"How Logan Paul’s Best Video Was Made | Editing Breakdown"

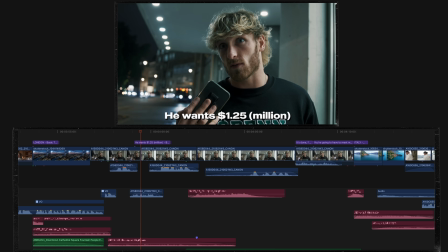That editing technique is so effective that I immediately do it again when Logan's presented with a choice,
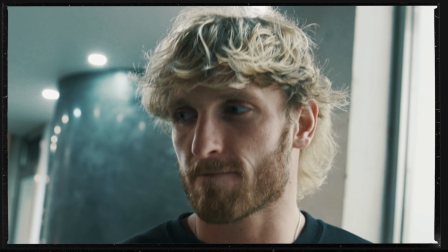by me holding on to this shot of him making the choice and then swelling the music.
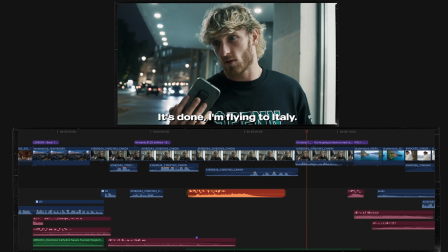Okay, yeah, let's do it.
And now that Logan's made that choice, we should instantly reward it.
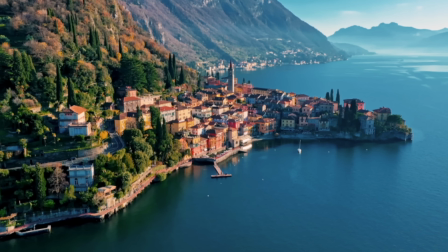A massive swell of music, magnificent shots, the rhythm has contrasted to fast.
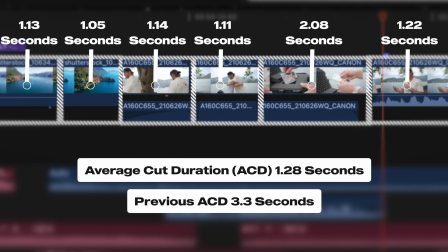A change in the narrative is rewarded with variety. We discovered a goal and a rise in excitement to the pit of despair.
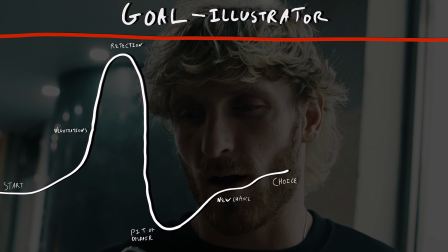We watched as he climbed back up, ever so closer to the goal of owning a PSA 10.
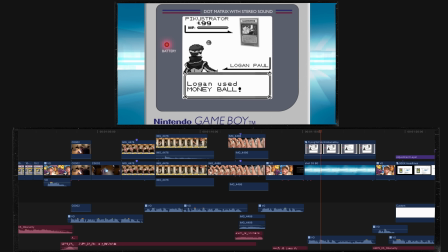Finally, after an entire video of teasing the illustrator,
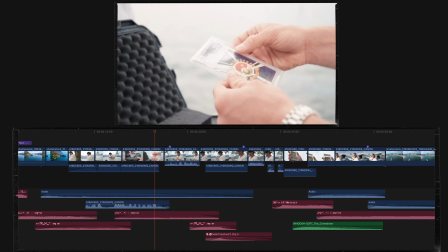we relate to him because now, for the first time, we finally see the real thing.
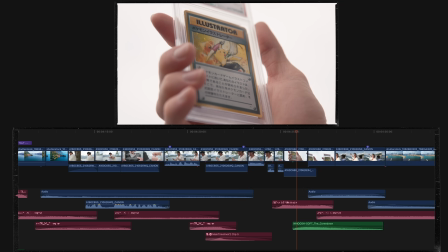Holy f***ing shit.
And what do? We celebrate. This has generated immense momentum and a fantastic fast rhythm.
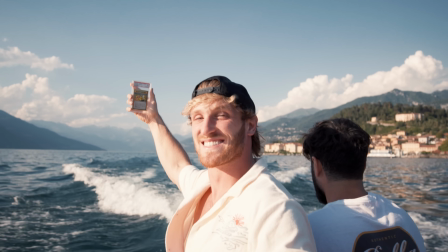And with the assumption that this shot was still of the boat in Italy, I zoomed out to reveal it's in Dubai,
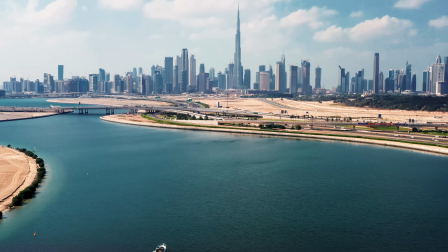making it a cheeky visual storytelling transition.
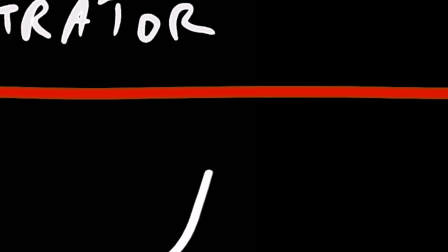So in this newfound high in the story, and being so close to hitting the goal line is what keeps you watching.
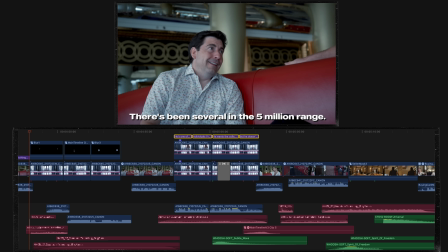And so I use that to my advantage, with the characterization of the mysterious seller with this curious but tense music.
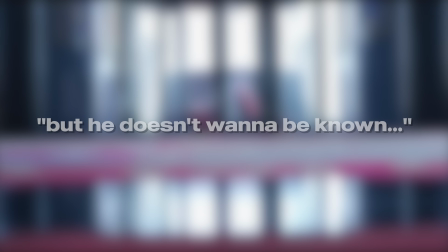unfocused footage, and the affirmations of mystery in the dialogue.
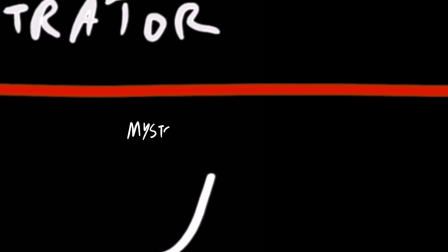It was interesting to use editing techniques to ask the question to how fragile this peak is.
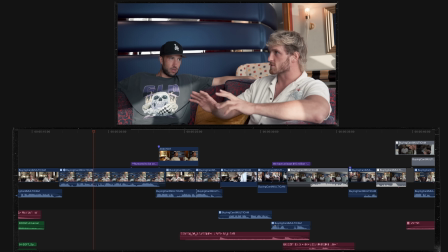This sense of uncertainty is now challenged with Logan's ease into the situation.
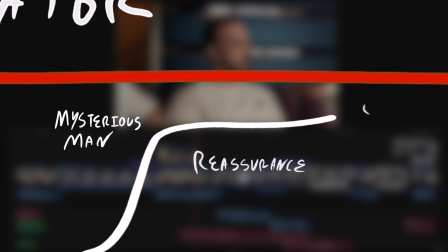Rumored to be 1-1.
He's moved up towards that goal just a little bit further, which now gives us permission to embrace this magical and fantasy feeling of the scene.
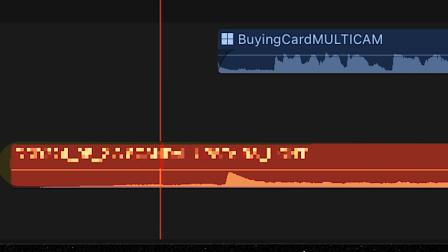First, by introducing music with this magical feel to it, using dialogue underneath B-roll,
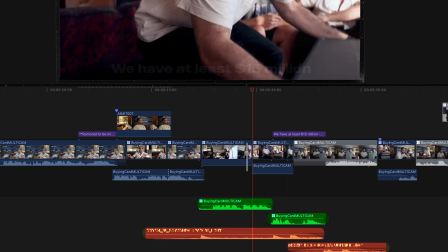How much in collectibles are in this room right now? and by holding on to the moment when the case opens and you get their reaction. But that question to what's in the case invites you in and motivates the next sequence. With the context of the story, it was effective for me to hyper-focus on the theme.
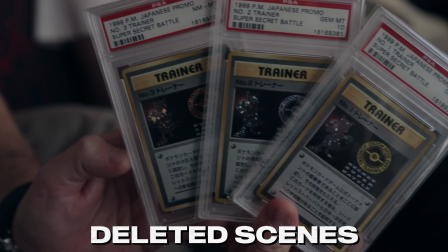What I mean is that they went through the collection for over an hour, showing off various pieces of Pokemon memorabilia,
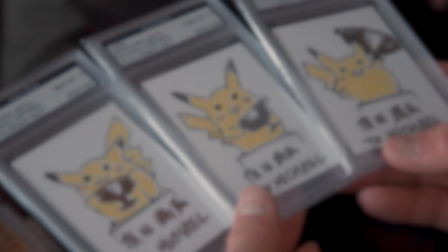but it was far more effective that I solely focused on the Pikachu collection. And even so, I used the power of 3 to my advantage.
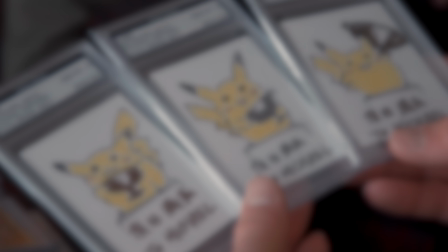By establishing the rule with one Pikachu and confirming the pattern with a second Pikachu,
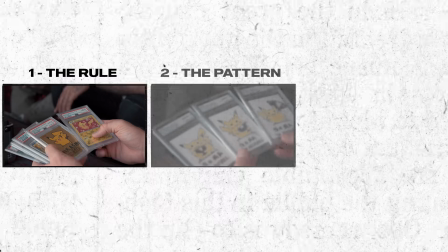this pattern makes you anticipate which Pikachu is next.
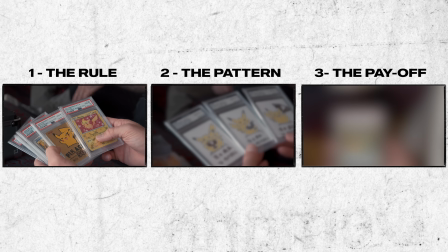Now it's my turn, boys. Now it's my turn.
The power of 3 is shockingly effective for a satisfying cut. And this brings me to one of my favorite storytelling and editing philosophies. I have to be honest, I've not quite found the right name for it, but for now, I would like to call it the Zenith cut.
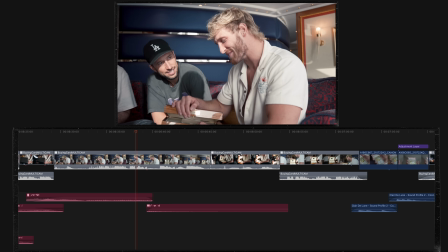Let me explain. I like to think that the most compelling stories use editing to work towards one single moment.
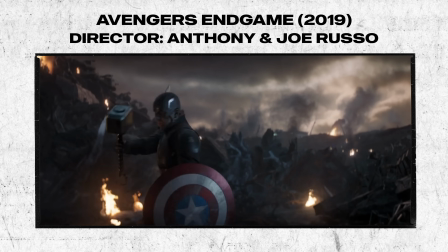One moment that encapsulates everything. The absolute peak of the story.
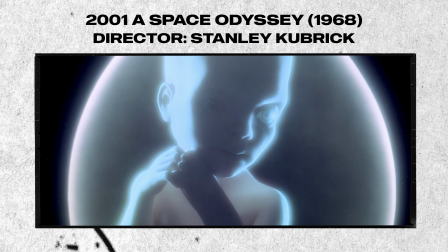The ultimate satisfying cut.
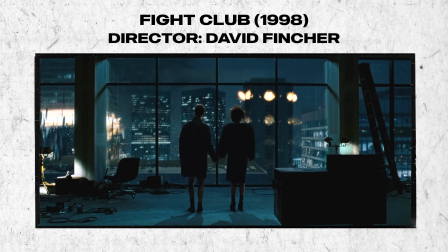Everything was a context and build to that moment. And this moment for me is when Logan crossed that threshold and hit that goal.
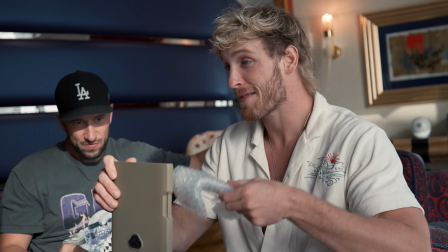And because of the entire context leading to that moment, I have your full, undivided attention. And so, I don't have to do anything.
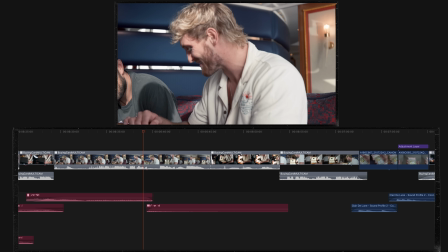All I have to do is let it play by itself.
Oh my God, bro.
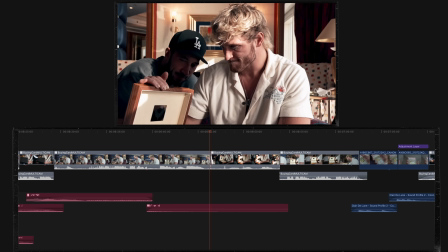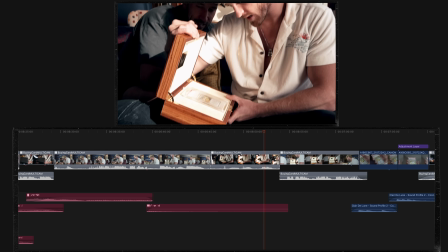Oh my God.
And I was right.